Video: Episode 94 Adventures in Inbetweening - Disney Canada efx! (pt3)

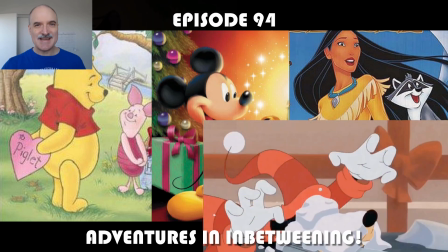Alright, welcome to episode 94 of Adventures in Inbetweening.
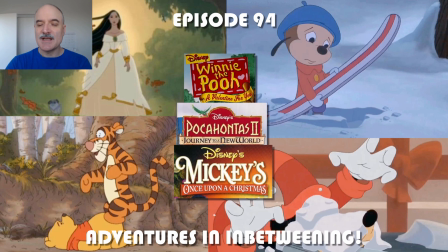Today I am looking at some special effects Inbetweening I did back in the late 90s on Mickey's Once Upon a Christmas,
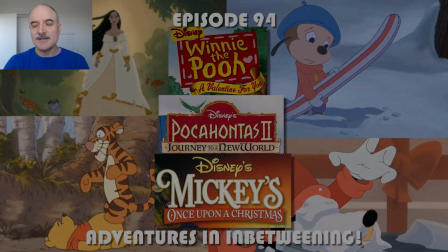Pocahontas 2, Journey to a New World, and Winnie the Pooh, A Valentine for You.
Get the letter in time.
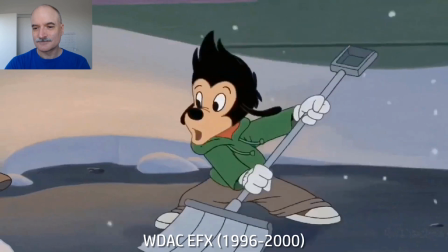Slippery. My very own one-of-adjustable four-lean high-back skid plate super toe step-in bindings.
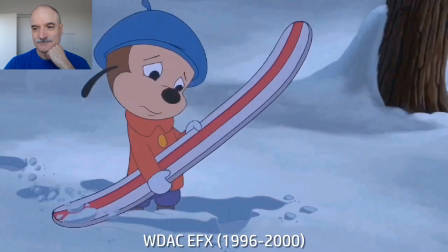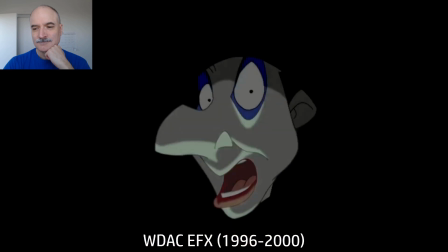Things are not what they appear.
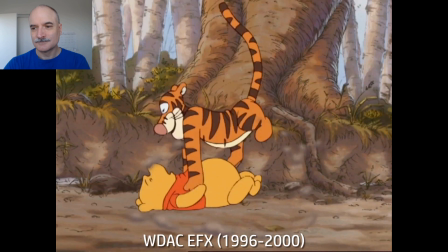I got it! We gotta go and get another smitten to unsmite him.
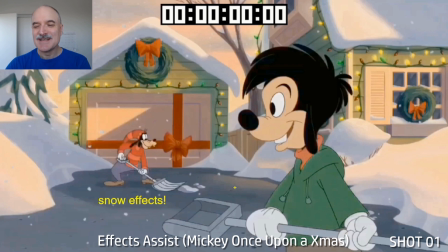Okay, so the thing about special effects is you're not supposed to really notice that they're there.
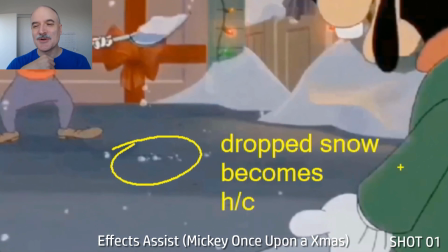They're just kind of happening in the world, supporting the story and the characters.
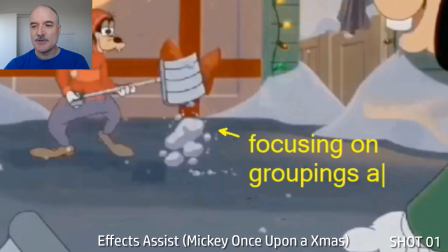Now, just technically, you can see there whenever we drop snow, focusing on the groupings and the tones.
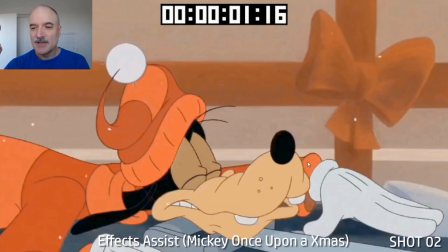So we've got the two different colors of the snow there, so we have shadows, make it more three-dimensional. A lot of times I'm going to write HC, that stands for held cell.
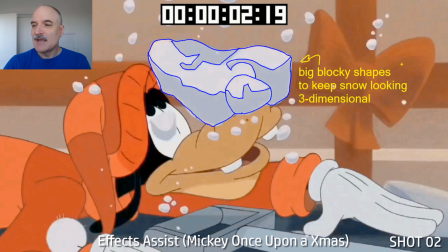So that's what happens after something falls to the ground. It becomes its own layer. Here you can see that we're drawing three-dimensional big blocky shapes,
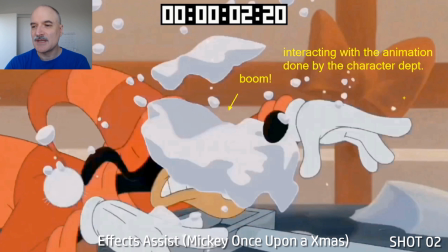like I was saying, with the tones and the regular color on the snow.
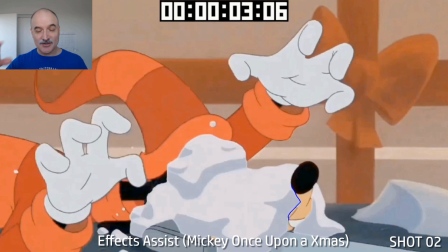Just to quickly recount the process. So the character animators would go through and do their roughs, then they do their assisting,
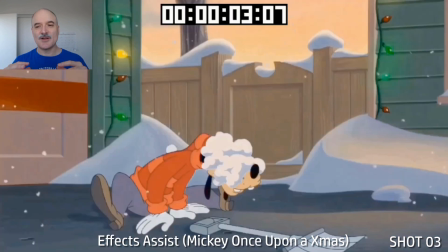then they do the cleanups and in-betweens, and then we would get all the finalized animation, flip through those,
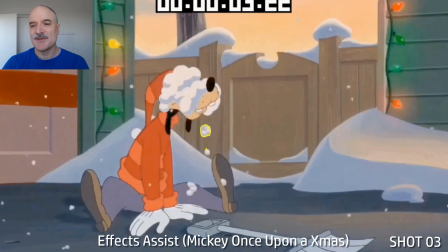put a paper on top of each of those, and draw the effects on them. So I'd be flipping Goofy's drawings here.
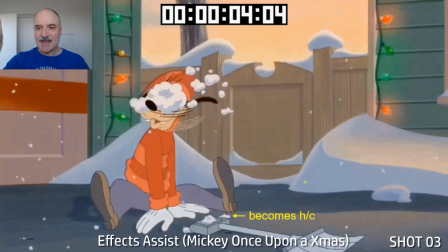You can see these pieces falling off of the snow, and cleaning up and in-betweening,
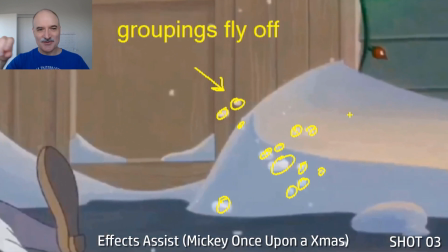assisting the effects on the snow on those drawings as I'm flipping them. You can see the groupings flying off here.
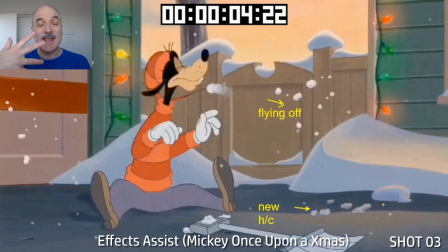It's all about making it so that it's natural looking and that you can easily follow it with the eye.
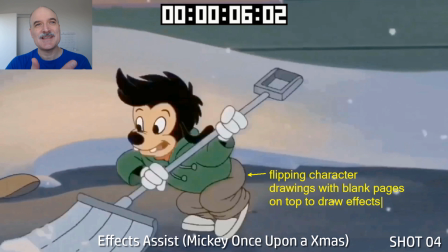So the audience, again, the audience isn't really supposed to think about, well, that's snow flying off there.
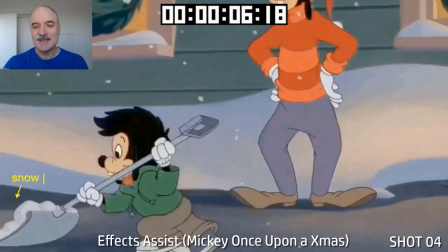It's like, hey, look, the character's doing something funny with the snow. You can see the snow accumulating there as Max is pushing the shovel here.
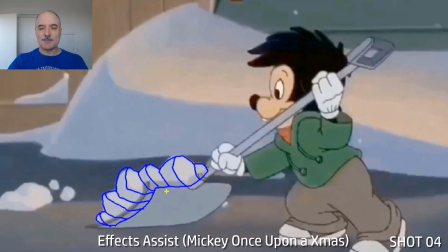And whenever we had the snow like behind the shovel, we had to overdraw it.
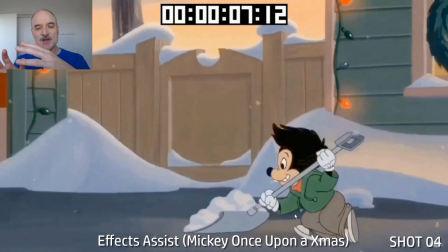So that means basically we would draw too much of the snow and then they would just put that on a layer behind the shovel.
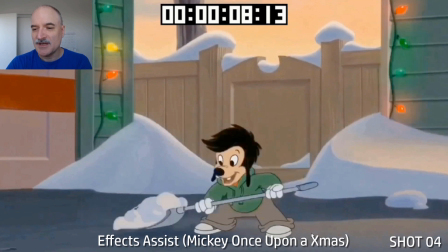Snow continues to change shape as the shovel's moving forward here. And is picking it up here.
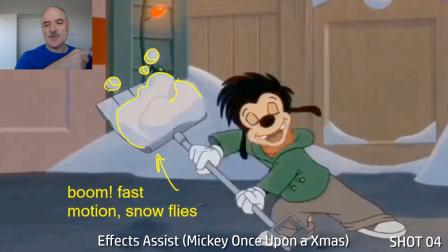Snow, boom, goes fast. Quick motion up there with Max. Snow's flying upwards.
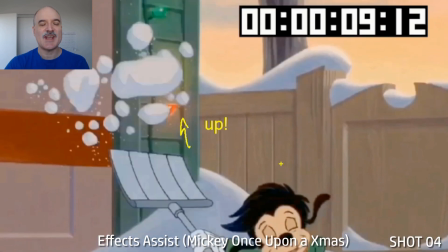And again, the character animation is suggesting the trajectory, and then after that, it becomes kind of more abstract, more free.
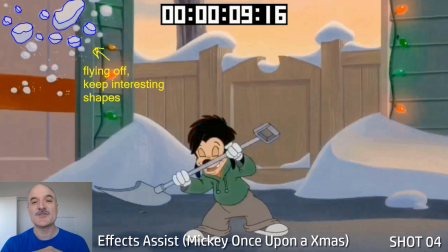It's like, okay, now we can draw whatever shapes we want, keep the shapes interesting, keep the groupings believable and interesting and natural looking.
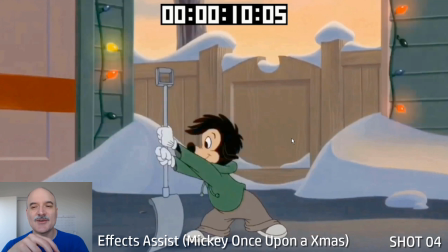It's funny because it's a technical job on one hand, and it's an incredibly artistic job on another.
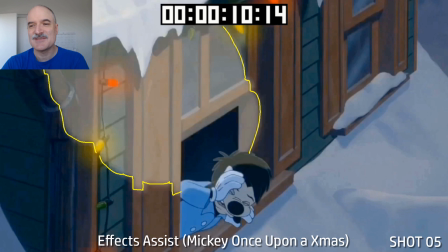In the case like this is a very technical scene,
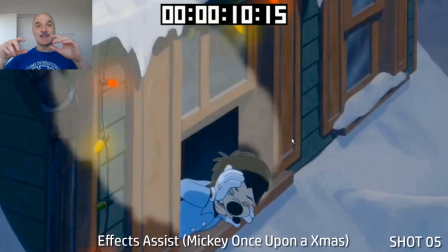where it's having the spotlight come down and making it look like the spotlight is following the contours of Max and the building.
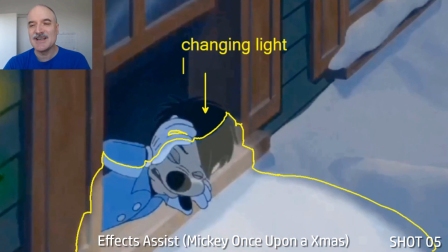So there's not a ton of creativity in a scene like this,
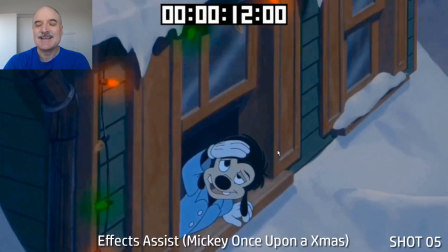but you still have to make sure that it's appealing and that the shapes are, again, believable, looking like a spotlight.
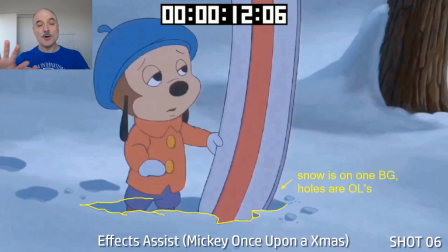Now here, the snow is all one background,
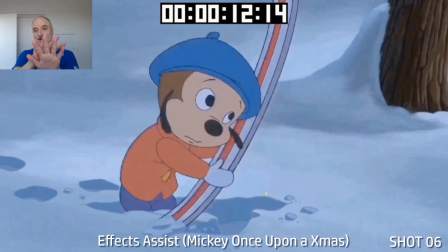but then we draw these holes on a separate layer and put those onto a layer that the character can be standing in front of and behind.
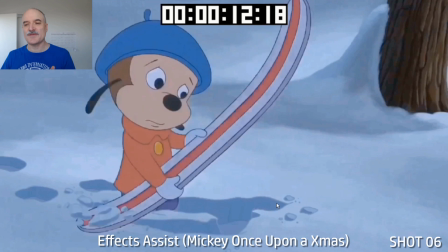So here the snowboard is dragging through the snow. So this is all faked. This is all just drawn on top of this background.
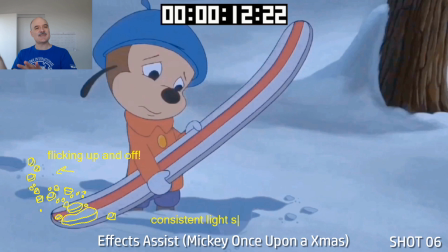If we took off this hole in the snow, you'd just see a clear, pristine snow background there.
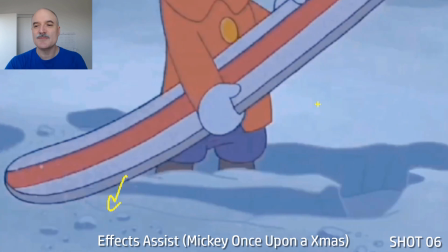Flicking up and off. And yeah, again, just to help make the character feel like they're in the world, interacting with the world.
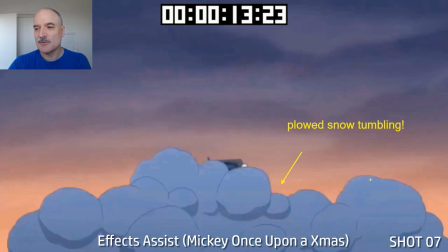Again, more held cells there as those pieces fall down. Here we've got the plowed snow coming towards us, tumbling in a cycle.
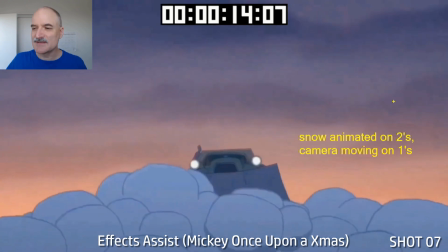I think it was an 8-drawing cycle as I vaguely remember it.
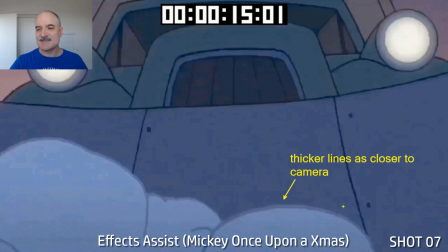Snow's animating on 2s. We're dollying in on 1s here. You can see as the snow gets closer to the camera, it gets thicker lines because we're actually getting closer to the artwork.
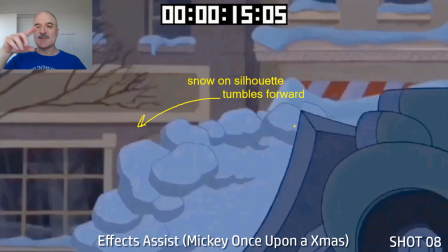The snow on the silhouette there is tumbling forward.
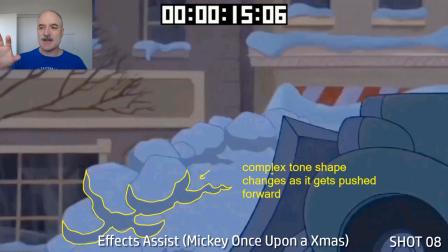Those tones that we're drawing on there, the tone shape changes as it gets pushed forward, and it's going to combine with the other tones.
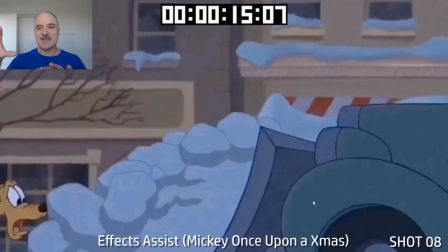You can see these two different frames here as I'm going to go back and forth between them. You can see how the tones combine, and it's not something that we're meant to see.
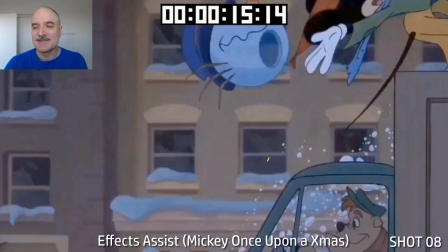It's just meant to add to the believability and realism as much as we can of the scene.
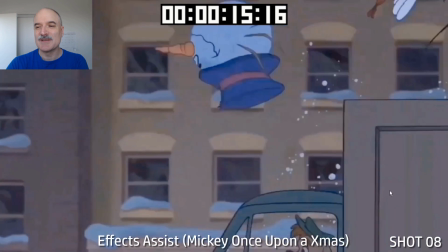Yeah, obviously it's a cartoon, it's not realistic, it's more believable, but we want it to reflect real world physics.
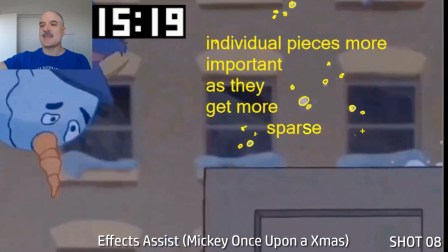Individual pieces get more important as they get more sparse.
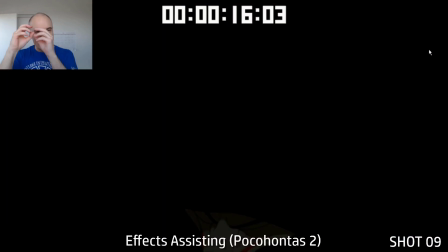So a lot of times we can just kind of animate things more abstractly, but when you have small pieces moving, you have to be really careful to make sure we get each piece.
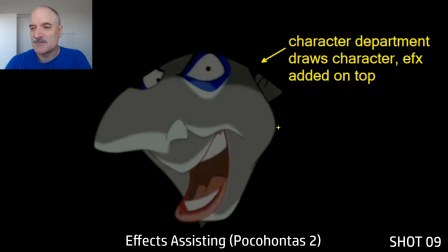Moving on to Pocahontas 2 here from, that was Mickey's Christmas. It's all about tones and highlights here.
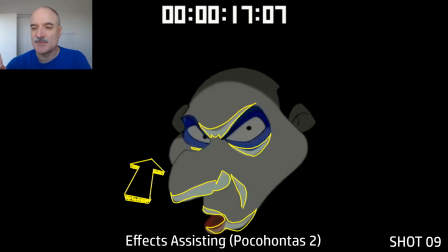So again, we're given these character drawings from the character department, flipping through them, putting a page on top of each character drawing, figuring out where the tones and the highlights are going to go.
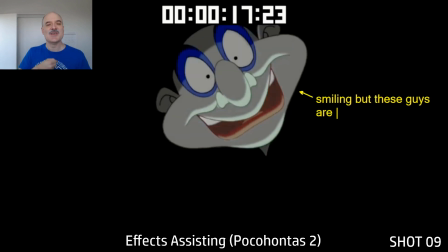And this is the light source is coming from below here. So, you know, like on Halloween, you shine a flashlight below your chin and it makes you look all spooky.
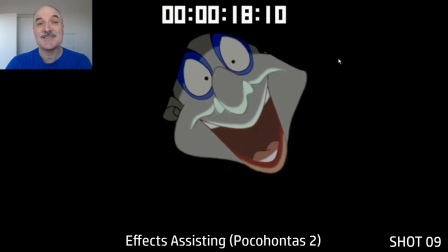That's the idea here. These characters, they're smiling, they're pretending to be nice, but they're up to no good.
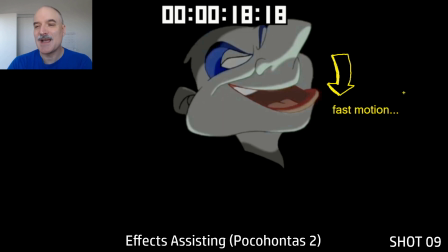So we want to show that with the lighting and demonstrate that.
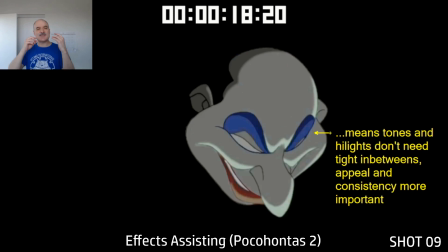Whenever you've got a fast motion like this, boom, that means you can basically, you don't really have to flip the tones and highlights too much,
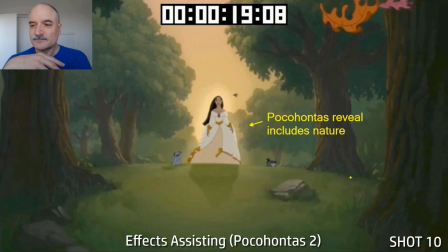because when there's a large motion, we're not too worried about the in-betweens. Pocahontas here out in nature, finally revealing herself as she is. Leaves are going to fly in here. Different shapes from different trees, so we get more variety in shape there.
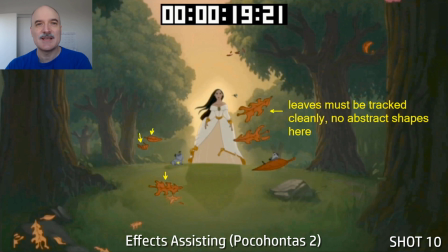And we've got this here, again, it can't be like snow where it's just, oh, we're just drawing different shapes.
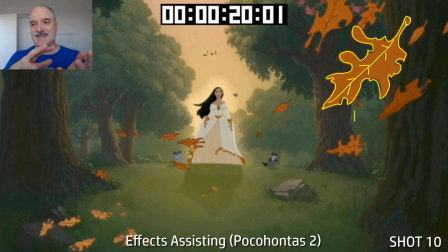Each tree leaf is going to be, oh, well, this is an oak leaf, this is a whatever type of leaf.
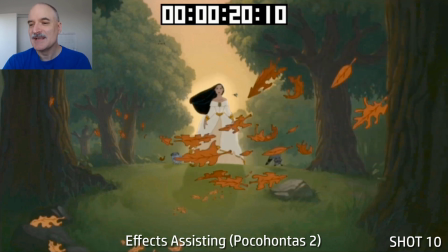So we have to make sure that those leaves are tracking clearly, and that we've got some nice groupings there, so we have some space between the leaves.
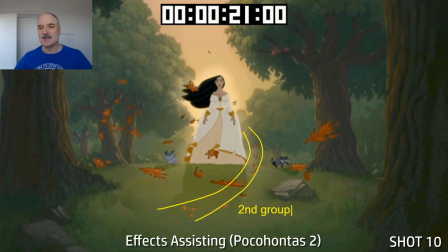Here's one group, here's another group, so it doesn't just like a constant, unending flow that would be hard to track with the eyes. And then there's a second grouping coming in. Underneath from the bottom left there, there's the path and perspective that the leaves are following.
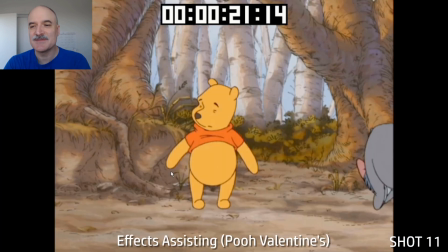Again, it's all to support the character animation, this feeling of nature. Moving on to the Pooh's Valentine special here,
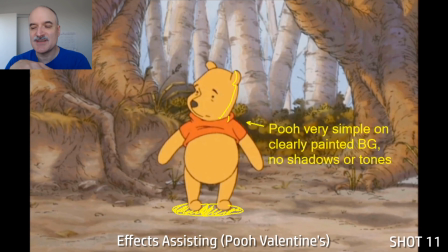there wasn't a lot of effects in this because you can see there's no shadows on the ground, there's no tones on Pooh.
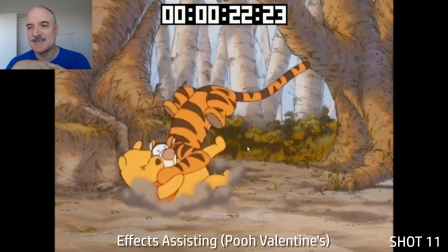Based on the light source of the background there, where the light's coming up from the top left, it'd be the sunlight, we didn't have any tones on Pooh, but we could still do impact dust.
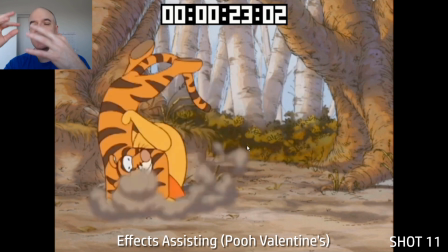So we still want to make sure that, okay, when they're hitting the ground, there's still dust being kicked up. And you can see the dust is very blurred here.
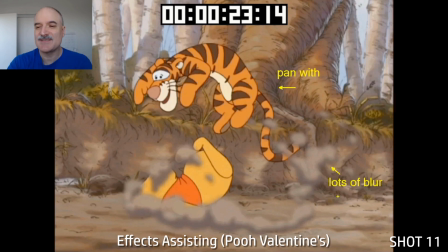We're panning with Tigger as he's knocking over Pooh here.
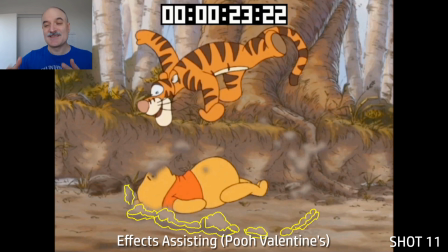And in this case here, it's just about, and it's funny because when we do these drawings, we're so meticulous. Put that line down, make sure it has beautiful line quality, make sure it's really close. And when it gets all blurred out, you barely see it.
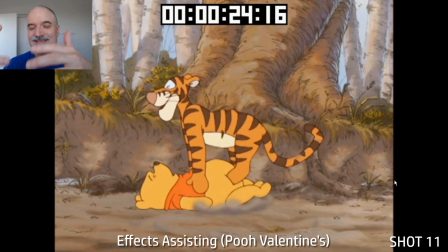But the intention was there, and it does look very flowy and clean.
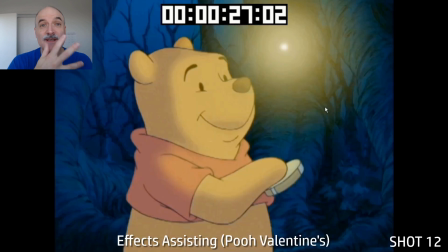And that's generally what you want from effects. Again, the effects shouldn't be gaining attention to themselves. They should be helping support what's going on in the scene. So here we finally have a highlight on Pooh because it's dark out, because we have a bright light source with the little firefly bug here.
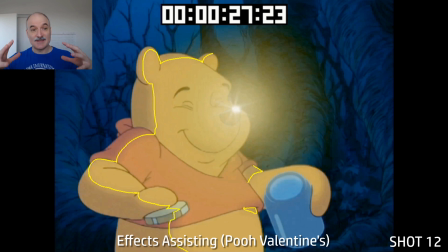And when it gets closer to Pooh, you see that the light is going to become bigger. It's going to cover more of his body. It's a very localized light source. This isn't a big spotlight. This is just something that only gives off light for a few feet at a time.
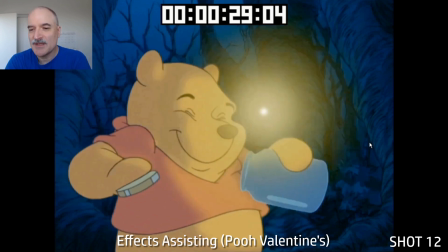And so Pooh's moving around there. Every one of those drawings needs to be drawn.
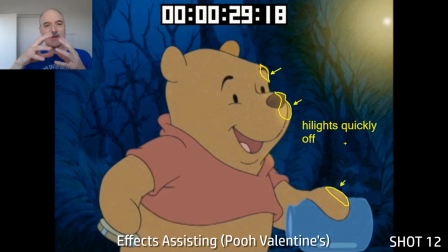And then as the light goes away, the firefly goes away, the light's going to quickly recede off and be gone.
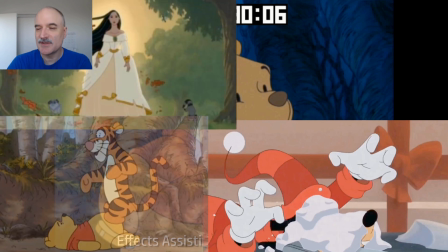And that's just a few shows that I worked on with special effects assisting back in the mid to late 90s.
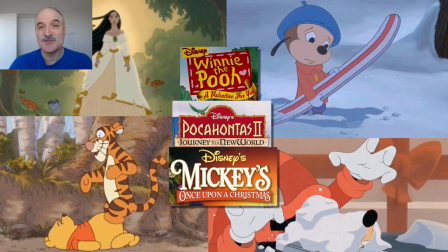Yeah, it was good training, especially technically.
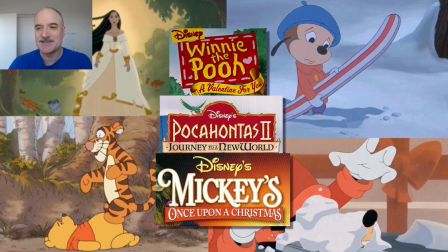It got a lot of drawings out of me, and it was a good start to my career.
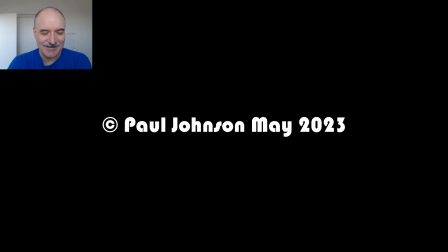So thanks for checking it out, and yeah, appreciate it. It's fun to revisit this stuff. I'll see you next time.